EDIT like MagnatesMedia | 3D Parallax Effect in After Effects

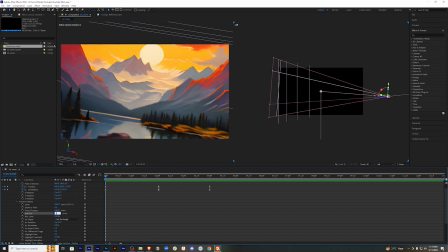[8:17]
Maybe 500 is too much, let's keep it 350.
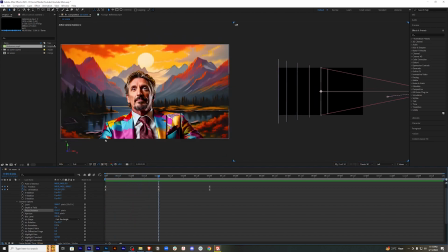[8:20]
Now let's go to the second keyframe, and here the focus should be at our main character here. So you can just adjust the focus line here. But before that, I forgot to press the keyframes.
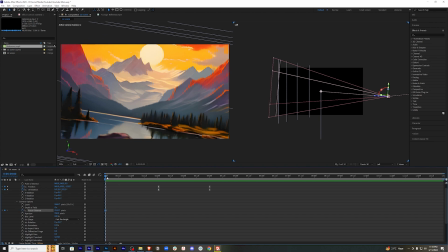[8:32]
So here, click the focus distance keyframe, come here again. Now change the focus distance to
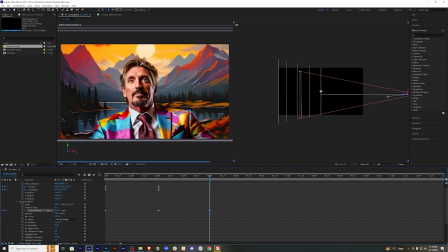[8:40]
something like this, and now at the end we need to adjust the focus distance to focus our main character again. Let's just select these keyframes and press F9 to ease them.
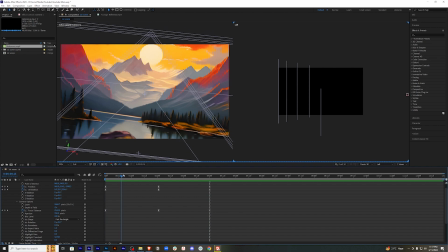[8:54]
So now you will see that the focus shifts from the background to our main character as he comes on the screen,
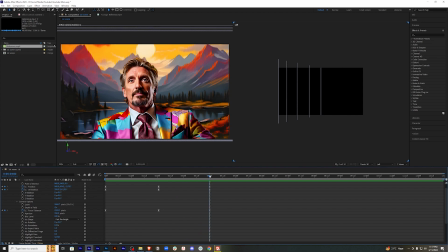[9:01]
and it stays on to him till the end. But if you have used a real camera, the focus shifting is not always that smooth.
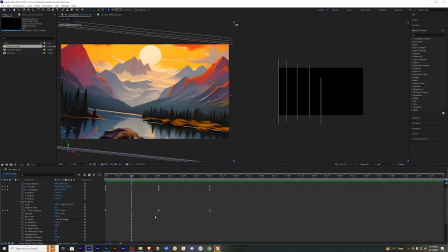[9:09]
So in order to recreate the feel of a real camera, we can just play with the focus distance. Maybe in here, we can shift the focus a little bit to the background and then bring it back again to him so that it feels a bit natural.
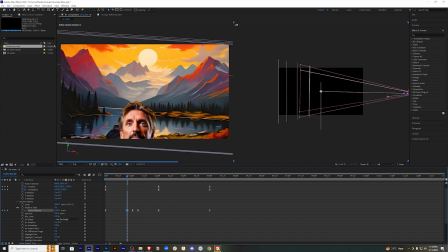[9:27]
Yeah, just play with the focus distance, add some keyframes and try to recreate the feel of a real camera.
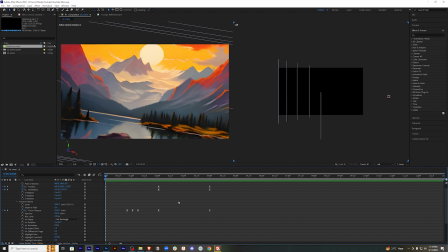[9:35]
Now let's play the animation and see how it looks. Yeah, and it's done.